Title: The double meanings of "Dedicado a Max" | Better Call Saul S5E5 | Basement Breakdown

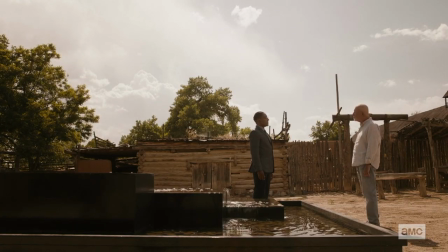[8:11]
And that's why it's the last line he speaks in this episode.
Understand what?
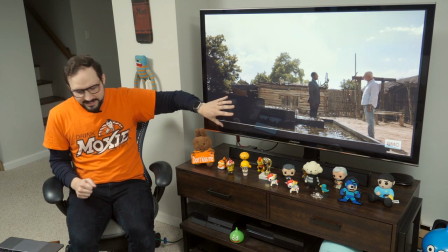[8:19] Revenge.
This beautiful shot of Gus addressing Mike as he's trying to entice him back into the fold says so much to me.
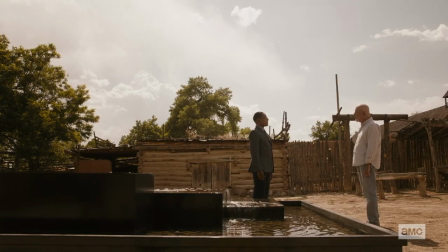[8:27]
Gus seems to be knee-deep in the water, and I see it almost as like a vessel that's slowly filling up around him.
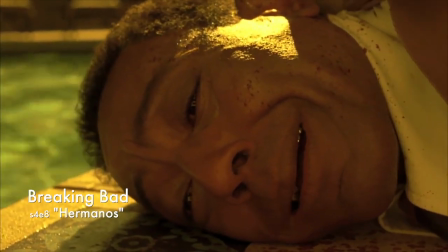[8:34]
I think we're seeing the part of Gus that is still back at that pool, still drowning in sorrow over his dead companion, Max.
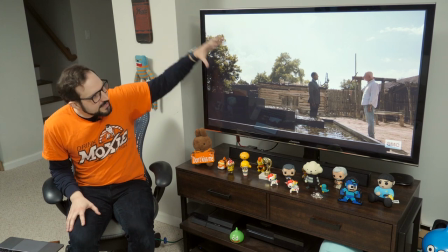[8:41]
And in this shot, we also see Mike in light clothing, the sun shining on his face, cleansed.
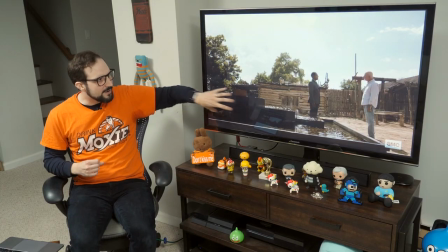[8:47]
He has brought himself into focus, into the light. Gus's side of the frame is anchored in darkness, and Mike is going to step into that darkness with Gus,
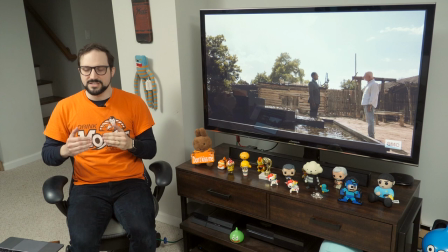[8:55]
but I think that the contrast between the two figures in this shot emphasizes that they internally are coming from different places.
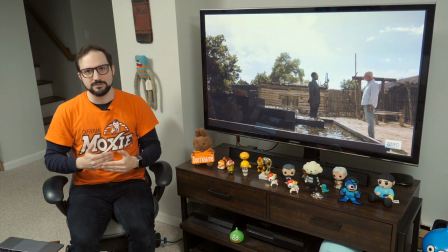[9:03]
Mike has his own reasons beyond revenge that factor into his decision. He has his reasons for revenge against the Salamancas. We've seen that over the course of the show, but right now there's something beyond that, namely Cayley, that I think is driving him.
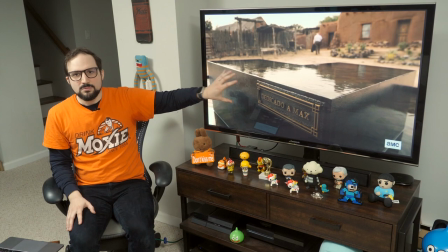[9:17]
In this way, the same symbol, the fountain,
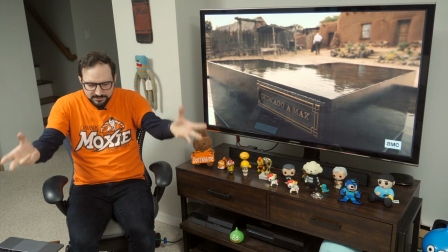[9:20]
is seen through two different human lenses to draw out such different qualities of these two characters we know so well.
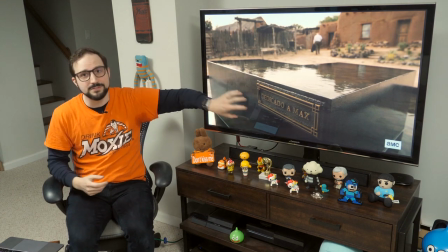[9:26]
It's such thoughtful filmmaking, and I'm sure some of you will have even further ways to read this fountain. I'm all ears.
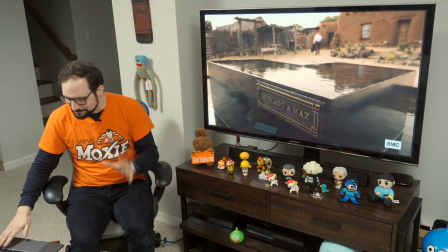[9:32]
Share it in the comments, as always. I would love to get your interpretations.
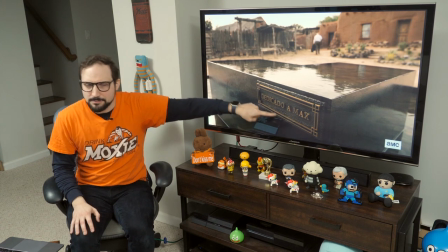[9:35]
Oh, by the way, if any of you know why the three A's in the plaque are a little brighter than the other letters, I'm all ears.
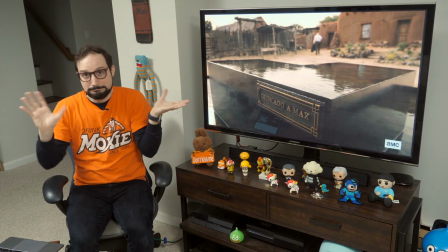[9:42]
It could just be another three. They'd like to hide him in there, but maybe there's something there. I have no idea.
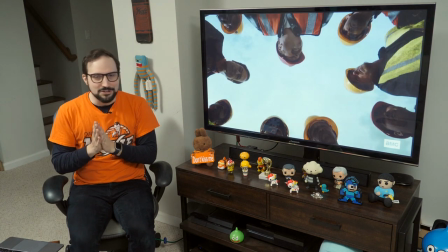[9:48]
Let's turn to the Jimmy-Saul-Kim storyline. I'll begin by tracing Saul's wardrobe over the course of the episode, because I think it's a nice illustration of Saul's growing swagger here.
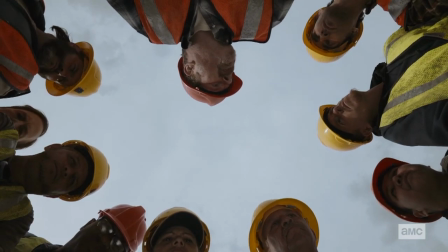[9:58]
He starts out blending in. Did you notice him poke himself into this circle of faces? I did not notice it at first.
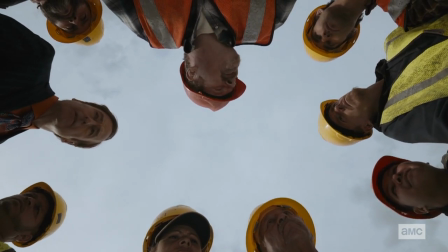[10:04]
Saul starts out sort of camouflaged,
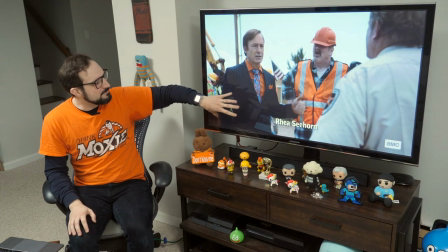[10:07]
or blending in as much as Saul really can. the wardrobe designers have put him in a color scheme that matches the crew foreman,
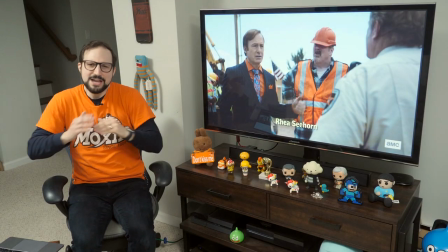[10:14]
and that fits his attitude early on here, right? He just wants to find a solution. He wants to do things right.
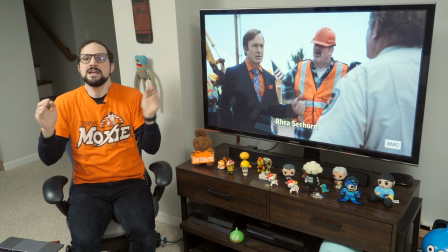[10:20]
Dotting the eyes in due diligence, he says, right? But he makes it seem as if, hey, we're all on the same side.
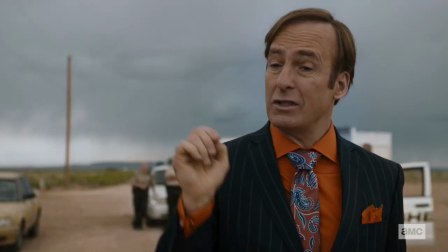[10:26]
We want to find a solution.
Wouldn't you like to know you got the right place?
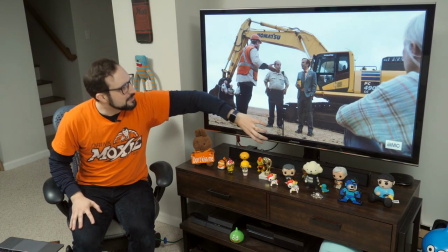[10:30]
Later, when the archaeological team is digging up his fake pottery, the color scheme of his outfit matches this giant excavator that's behind him.
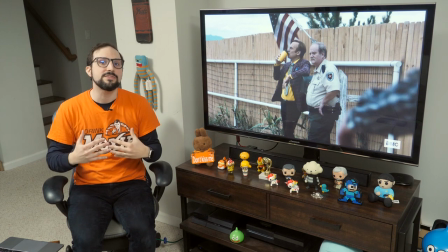[10:38]
But the pretense that Saul is working with the construction crew does fall away with time.
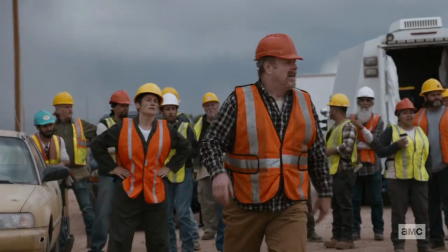[10:44]
And eventually, you know, he's here to make trouble, and he doesn't care who knows about it at a certain point.
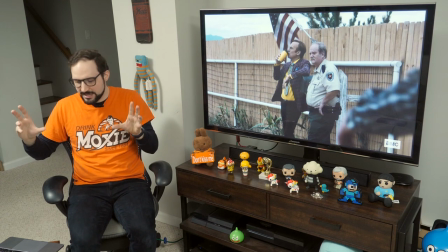[10:50]
As the delays build and Saul comes up with new plays to execute, his colors clash more and more with the surroundings. Saul is straight out peacocking now. He's owning the chicanery. But Saul has a tell. And I talked about it in the breakdown for Namaste. It's here again. This mug. Watch the mug.
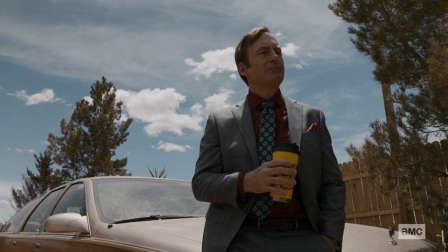[11:09]
Saul conceals Kim's second best paint job, the paint job that identifies him as number two lawyer, throughout the episode.
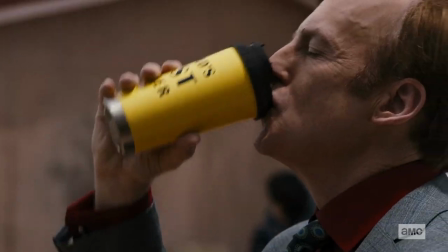[11:17]
The Mr. Ackermontage even ends with Saul giving that mug a second look, almost like he's checking his grip on it. There is one shot before you nail me in the comments where the camera does show the two, but Saul always hides it from the other people in the scene.
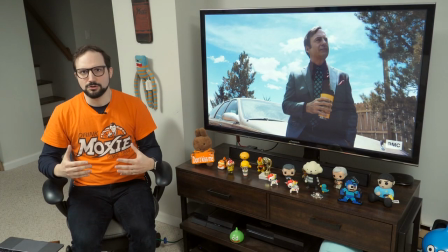[11:29]
Again, my read here is that the number two is vulnerable Jimmy McGill, feeling second at best.
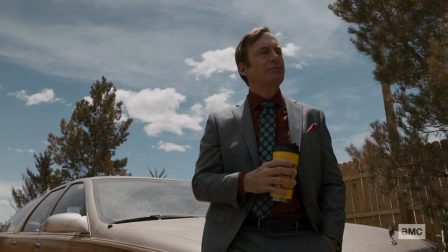[11:34]
And Saul is shielding that vulnerability from the world in a way that's not terribly different from Mike shielding his own wound, right?
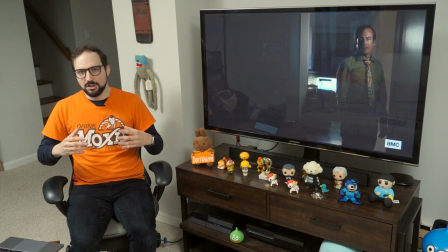[11:41]
The physicality of these two shots is not so different. Jimmy is still in there, but Saul continues to grow, and it raises the question of whether Kim can still control him. He seems insatiable back at the apartment when he entices Kim by saying, There's always another play. And they are playing, aren't they? They're playing their favorite game. Stick it to the man. Jimmy's feeling the rush and Kim's feeling it too.
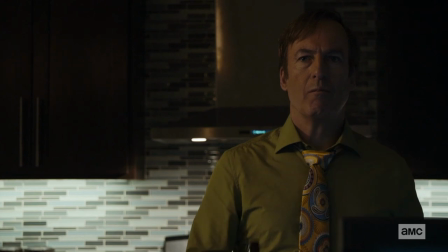[12:03]
They are living those old thrills, experiencing those feelings of power with higher stakes than ever.
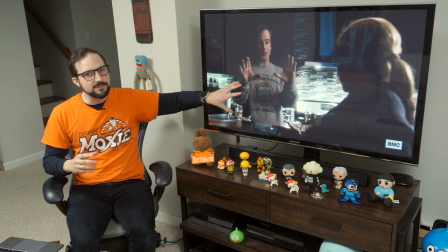[12:09]
But let's back up to the first apartment scene because it's a really fruitful scene that illuminates a lot of what's happening with Kim. The scene operates on this brilliant premise of Kim play-acting as Mesa Verde CEO Kevin Wachtell and Jimmy playing the part of Kim.
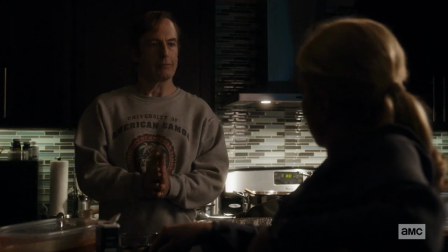[12:24] I need that call center real bad. Of course, Kevin. Wait, are you being me?
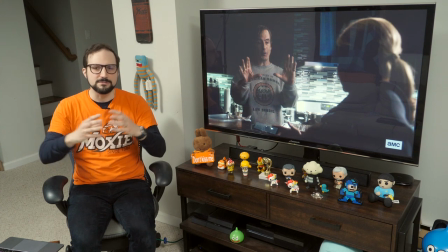[12:30]
And I find this a fascinating reversal because the whole premise of this Mr. Acker scheme is that Kim is the puppet master, right? She's the one with her hand up Saul's butt making him talk. She's pulling his strings, for a less graphic metaphor, if you will. But in this scene, Jimmy is the one making Kim talk. And again, it playfully raises the question of who's in control here, Jimmy, Kim, or anyone?
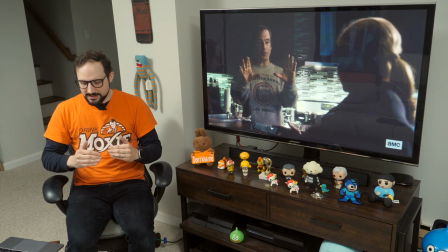[12:52]
There are a bunch of important lines in this scene. First, this peculiar side-sitting exchange. Now, I've told you before to watch out when the characters say the name of a color, right? Especially one of those essential, better call Saul colors of blue and gold. Blue, the world of the right and the moral, and gold, the world of the criminal, the transgressive.
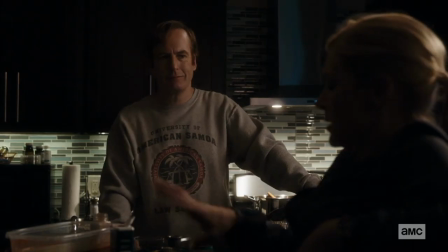[13:12] Here's an example I didn't catch until I rewatched the scene when Jimmy says, He's a side-sitter.
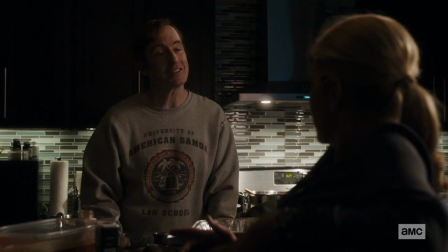[13:17] I guess so. Okay, well, you never told me that he was a side-sitter. And that is gold.
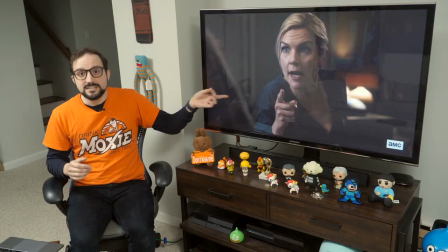[13:24]
What does Jimmy see in that side-sitter image? Well, I think he sees what Kim brings out in her Kevin Wachtell performance. He sees a man who wants what he wants and feels so entitled that maybe he's willing to bend the rules a little bit to get what he wants.
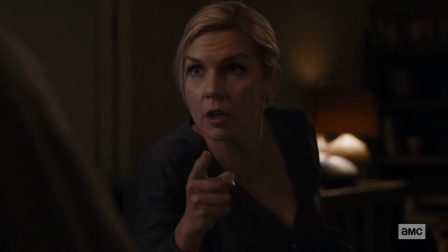[13:38] Kim says, No, you do whatever it takes. I don't like waiting one bit. Never have, never will.
When Jimmy says that side-sitting is gold, he even draws a frame with his fingers, right? So I'm sitting here thinking, well, I better watch out for side-sitting now. Jimmy basically told me to.
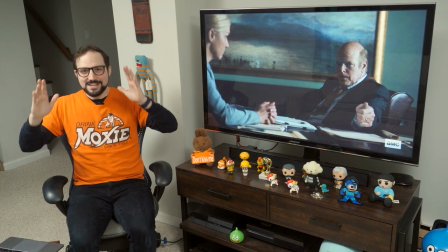[13:56]
And here it is. The moment when Kevin Wachtell is confronted with the perfectly rational plan,
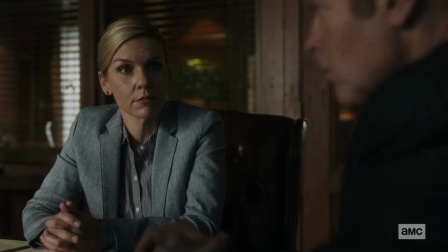[14:03]
really the smart option to move the call center to the alternate site, he shifts into side-sitting.
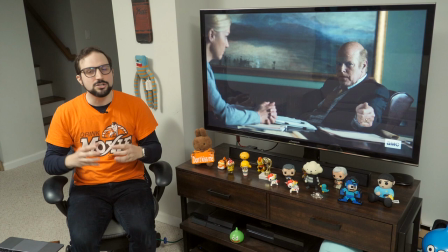[14:10]
This is Kevin's tell. Uh, to use another poker term, I think it's his tell that he's going on tilt. that he's making decisions out of wounded pride,
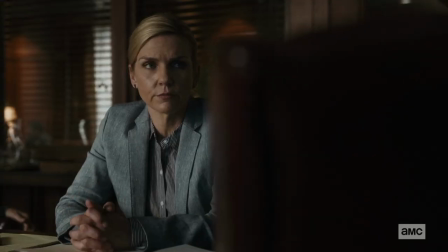[14:18]
out of emotion, instead of rationality and calm business sense. After the side sitting, he stands up against this backdrop of the painting. And we've seen this painting before at the Schweikert and Coakley offices, but it really hit me different in this shot.
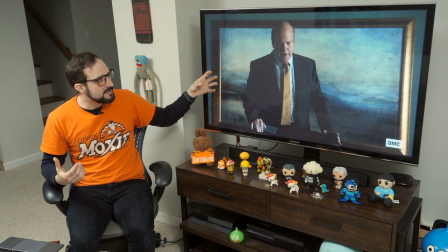[14:31]
The phrase that came to mind was manifest destiny. The painting reminded me of American West landscape paintings of the late 19th century.
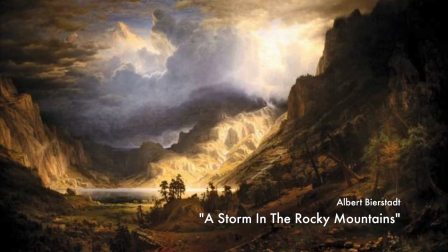[14:39]
Painters like Thomas Moran and Albert Bierstadt, who painted an America that had fulfilled its manifest destiny.
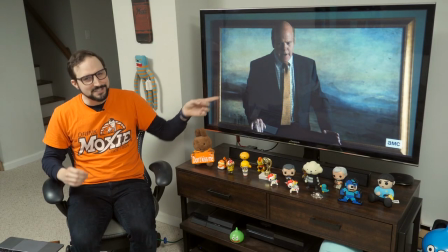[14:46]
And I think that Lot 1120 is Kevin Wachtel's manifest destiny.
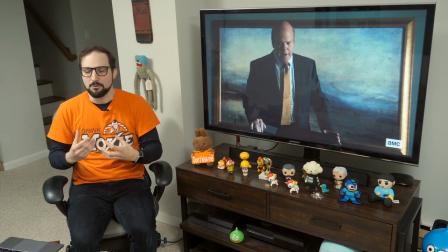[14:51]
His drive to expand has grown so much that he's come to view it almost as his birthright.
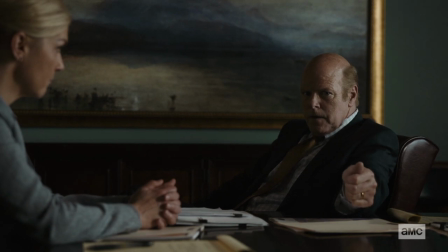[14:56] My dad did not raise me to run from a fight.
I'm not saying this episode is an allegory for 19th century American expansionism, but it is this sort of aesthetic undercurrent that's running under everything.
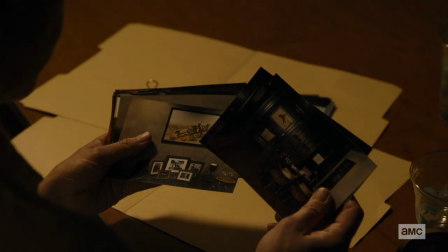[15:08]
In the photos of Kevin Wachtell's home, we see what appear to be Charles Mary and Russell paintings of the frontier, same period. And Saul casts Mr. Acker as the native against the colonizers, even burying fake Native American pottery, which makes the parallel explicit. But that's just a little sort of side rabbit hole.
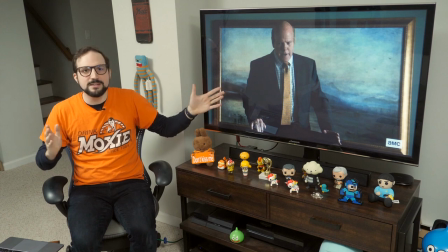[15:26]
The more important point here is just that Kevin's big painting moment has him looking epic and monumental.
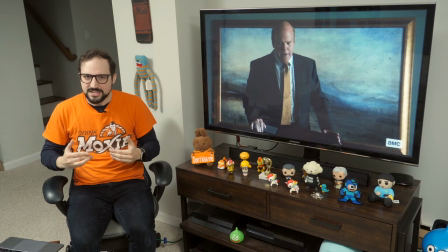[15:32]
Framed in gold, towering over the table. And it gets at why Kim is so willing to work against Kevin.
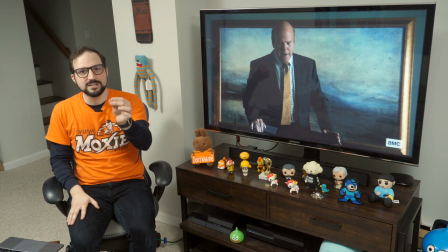[15:40]
I was struck by this one detail that Kim brings out when she's doing her impression of Kevin Wachtel.
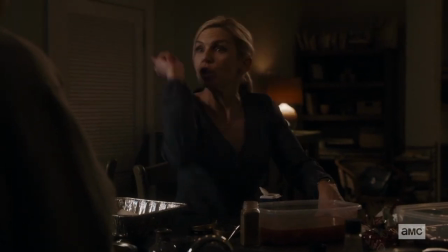[15:45] She says, Bottom line, breaking ground, more statues.
Statues have always loomed large in the Mesa Verde storyline, often literally.
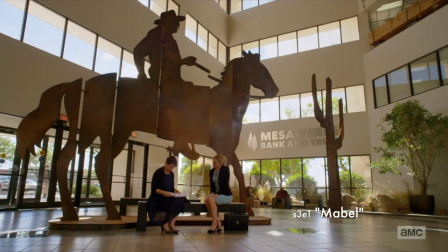[15:54]
Our first glimpse of Mesa Verde HQ is dominated by this huge cowboy statue.
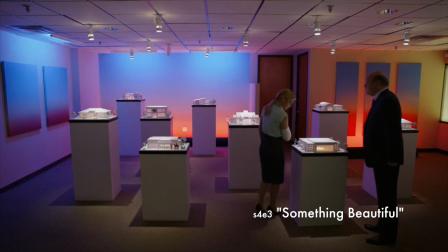[15:59]
In season four, we see Kim in this room of models that Kevin has built to visualize his dream of ever more branches.
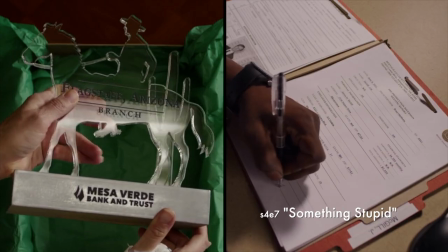[16:06]
After that meeting, she pauses again in front of the giant statue, and each time she helps Kevin Wachtell open a new branch, it means another statue on her office shelves.
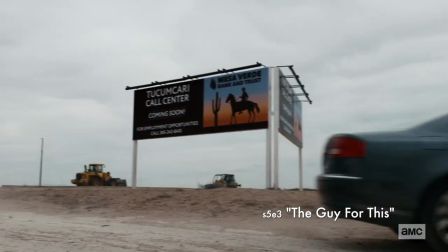[16:14]
The billboard at the Took'em Carry site offers the promise of yet another statue.